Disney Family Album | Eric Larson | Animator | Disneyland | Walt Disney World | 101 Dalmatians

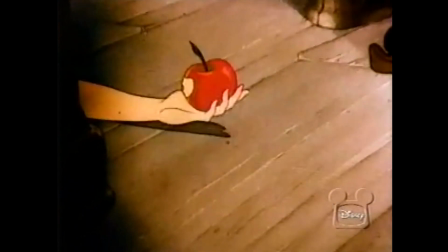are of course so very expressive and so very difficult to draw it's the the final statement of what the
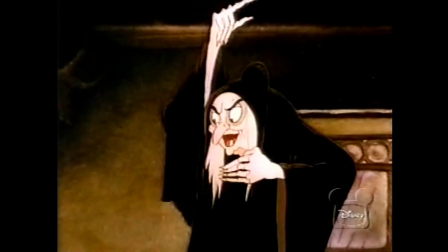pose is the hand even if i were to admonish someone about something and i would come forward to say don't you ever do that again but if i use my hand and i say
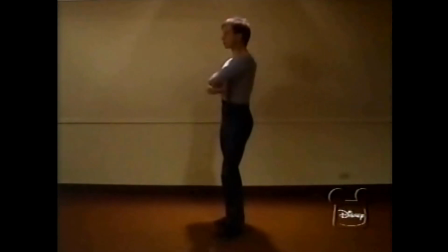don't you ever do that again my expression on my face would convey one thing but this again is a
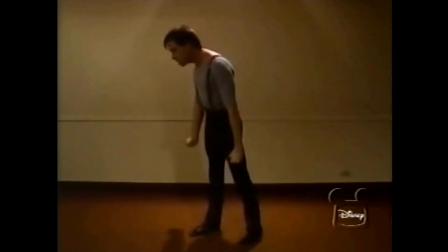physical thing and you'd better look out the police are everywhere i want the
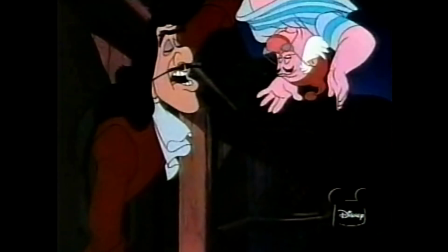job done tonight and where do you think
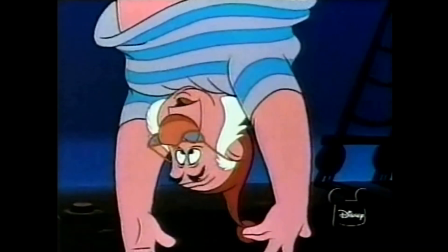you are going to tell the boys we sailed through the tide sir
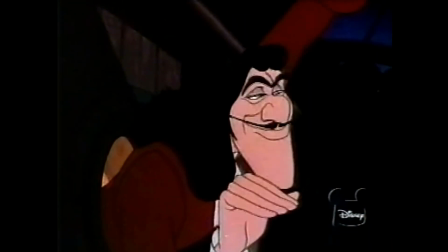you will go ashore pick up tinkerbell and bring her to me
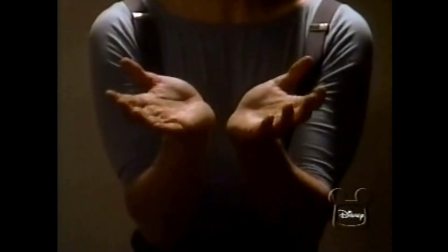if it's pleading it they're extended and out in front of you
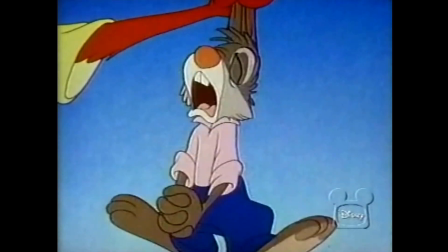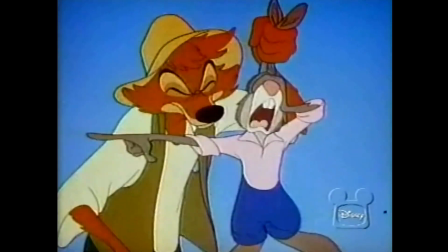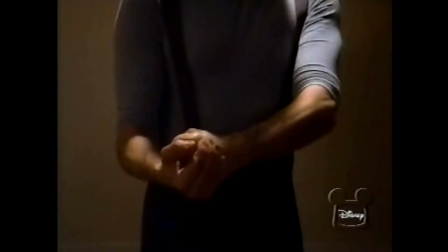If we're mad, that hand is usually clenched, and it's giving out a warning.
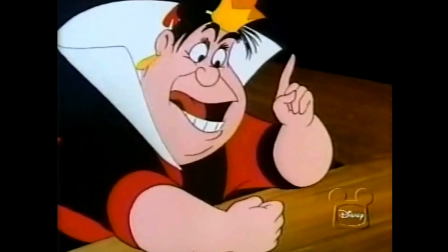Sentence first. Verdict afterwards. But that just isn't the way.
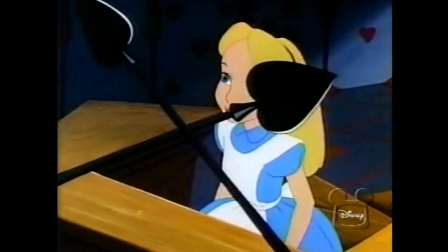All ways of... Your ways, Your Majesty.
Well, in love.
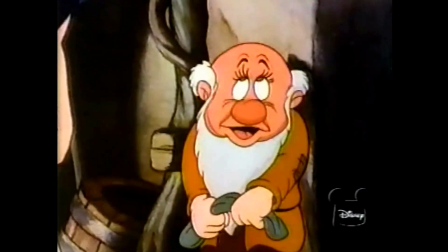Most of our characters, like Cinderella,
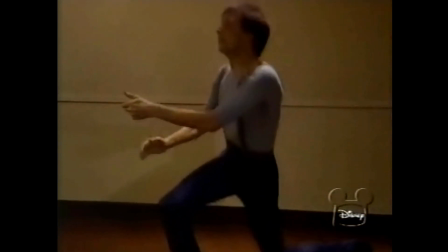I think we've had to use the whole body and another character to indicate it.
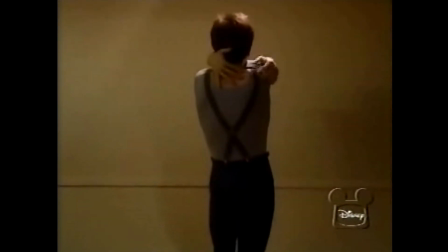It's been a very physical, visual thing with the tenderness of the Prince
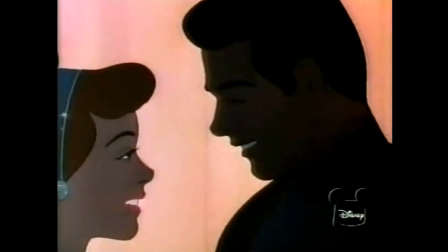as he kisses the girl.
So this is...
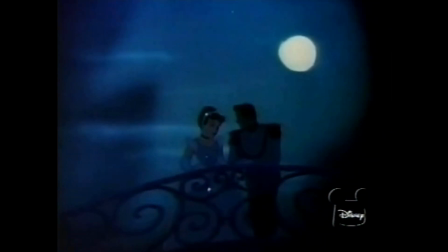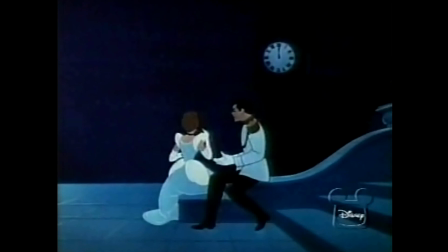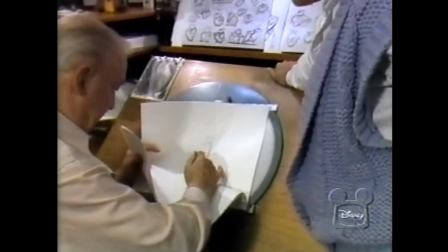Eric Larson has spent a lifetime bringing life to drawings.
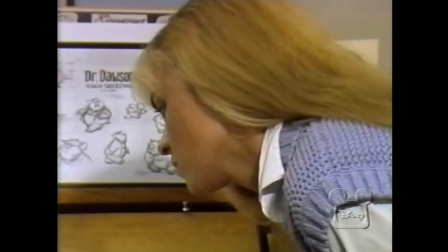For these young artists, he's the key that unlocks the secrets to 50 years of Disney animation. Eric was the person that I first met when I applied for a job here, and Eric, to me, is just the answer to everything, And he can help you with your drawing or he can help you with why you can't work that day. You have artist block. Eric, I can't draw. I haven't been able to draw for a week. And somehow he has a way of working you out of it. Basically, whenever I need help with anything, I come here. He always reminds me of just the fundamental things that I tend to forget. You know, it's like animation's so complex. and how many drawings are in there and stuff but eric always comes back to like what does the audience perceive the fact that he stayed here all these he doesn't need to be here but it's his love for what the medium can be and you know and what he sees in in us his people and what he can give us he keeps him around working with the younger animators has been a great lift it's It's part of the studio, and to see a new staff developed, and they are developing fast. We've got some wonderful young people coming along. This has to be a source of satisfaction, and there's something about young people that helps to keep you young, or helps to keep me young, even though I don't look it, but the spirit is there.